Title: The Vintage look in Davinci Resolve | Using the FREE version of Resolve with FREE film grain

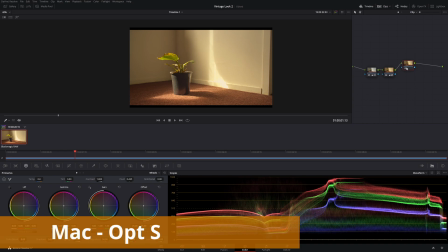(4:09)
Anyway, that's fine. Let's create a new node. Now we're gonna work in parallel nodes because it's easy to keep track of where you are. So we'll make two more, Alt P twice. Give ourselves a little bit more room here. Now clean that up. Now what we're gonna do here is I wanna bring out this light here and I wanna give it a golden look. And this is to separate this from everything else in the image. So what we're gonna do, we're gonna go to the qualifier. Now if you wanna learn more about the qualifier, I've made a video on it where I go in depth about it.
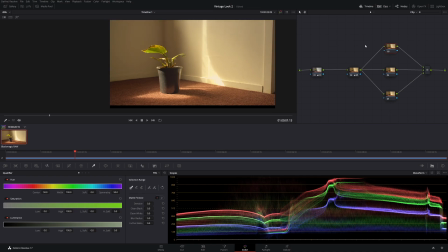(4:39)
So make sure to check that out. There'll be like a little link up here somewhere. Plus I'll leave a link below.
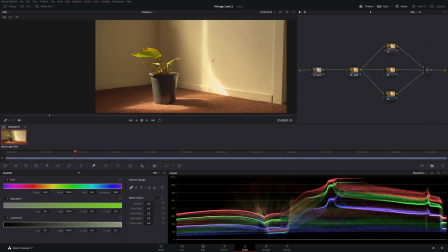(4:44)
So have a look at that. So just qualify area. So if the qualifier doesn't show up, left click down here, qualifier. Now what you wanna do is you just left click on the part you wanna qualify. And then Shift H will bring up your selection.
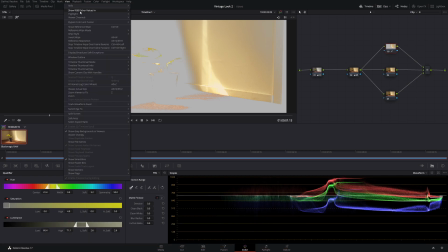(4:59)
Or, if you're new, view, highlight, highlight. That'll do the exact same thing.
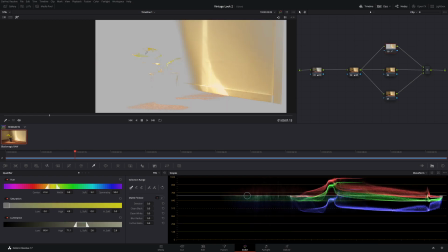(5:05)
So I just want this area here, but I also want the tops of the leaves here. This will give it like a nice kind of warm feel to the image. And also it'll really highlight the plant and bring it out. Otherwise this might look a little bit flat if this is overpowering it.
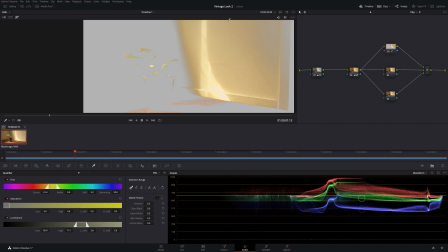(5:20)
So what we're gonna do is we're gonna soften this right out, get rid of a lot of this. So we don't need the black areas. So come down your luminance and just bring that out. Now you wanna soften it out a bit though. That looks pretty good. And bring up your highs.
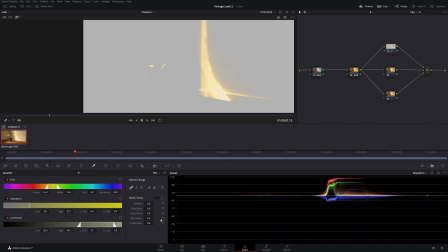(5:41)
Basically, that's what we want to be hitting, yeah? Now, we want to smooth this out. So, we want to denoise it, and you want to blur it out, and then just clean up those blacks a little bit. And again, if you want a more in-depth look at it, I would highly recommend checking out the video, but today we're not going to do that. We're just going to go through it quickly. So,
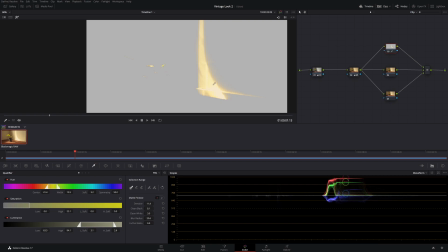(5:58)
I'm just going to blur it out, clean it up a little bit, and this is just to help soften it up, so we're not going to get like a big blob of mess.
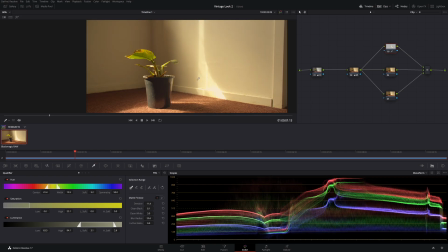(6:05)
So, Shift H again to get out of that selection. But let's bring this up a lot.
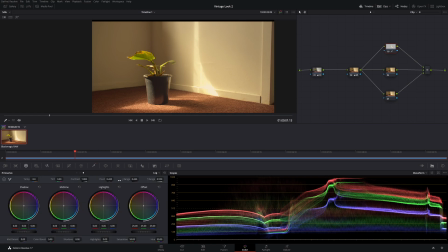(6:10)
So let's go to our secondaries and in highlights, let's bring it up a fair bit. And then let's push it towards that golden look. And again, bring it up even more.
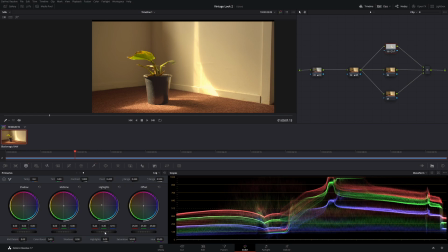(6:29)
So something about there looks pretty good. Maybe just bring it down a little bit more. And again, it's just working around until you find something that you like. So that looks pretty good.
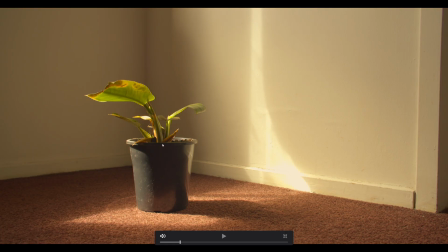(6:46)
So let's go big screen, Control F. So this is our image beforehand. Now this is our image afterwards. And as you can see, we're really bringing out that golden strip. So that looks really cool. So now what we're gonna do is I'm actually gonna soften it up a little bit.
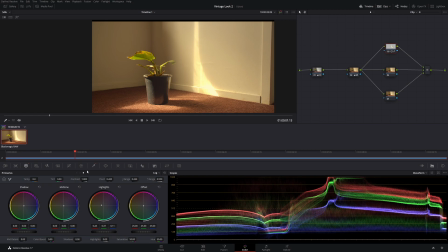(6:57)
Because when you shoot film, you do get a nice blooming look, which means like you're creating that kind of nice soft light. Let's go to our Sharpen tool and we'll blur tool and then just bring it up a little bit. And again, let's go full screen.
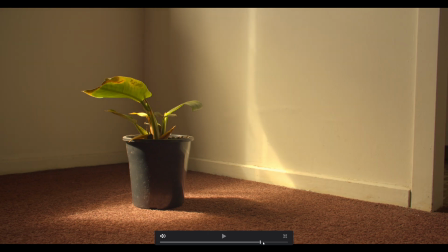(7:12)
So beforehand and afterwards. And as you can see, we have a nice soft look.
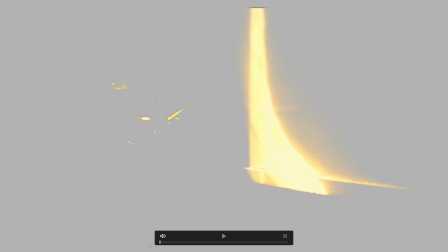(7:19)
And now as you can see, this is our selection. So it's looking really good.
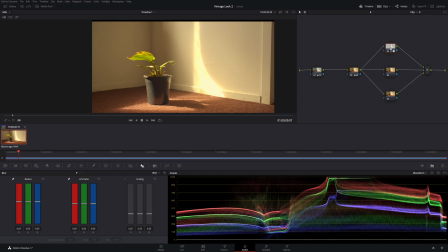(7:24)
Now in this node here, we're actually going to create a outside node. So Alt O. Now we're going to come back to this node. So don't worry about it at the moment. Let's go to our next node, so node 4. Now we're going to darken our image and then we're going to break our image. Now I know that sounds kind of strange, but once you see it, you'll understand.
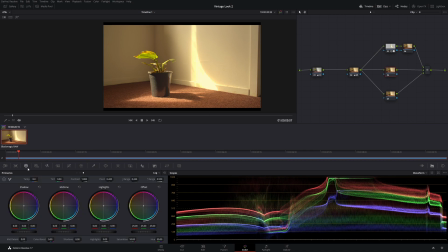(7:41)
So in our fourth node, what we're going to do, go to our primaries and then we're going to go to our lift and we're going to bring it down a fair bit.
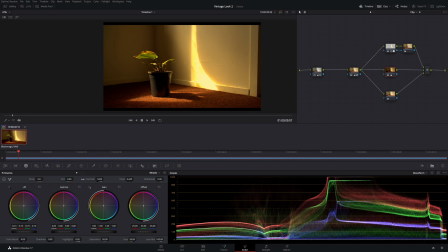(7:53)
So we brought that down a lot. Now we're going to go to our secondaries again and we're going to bring those shadows up. We're gonna bring them up a fair bit because we've crushed those blacks so much. Alrighty, so let's make this image again big.
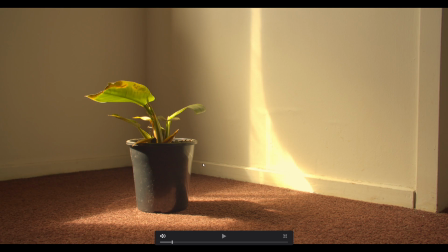(8:08)
So Control F. So this is our image prior to working on the node. Now this is our image afterwards.
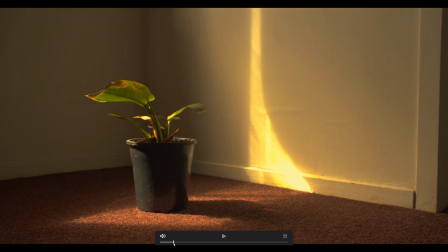(8:14)
And what we've done is we've created a softer look.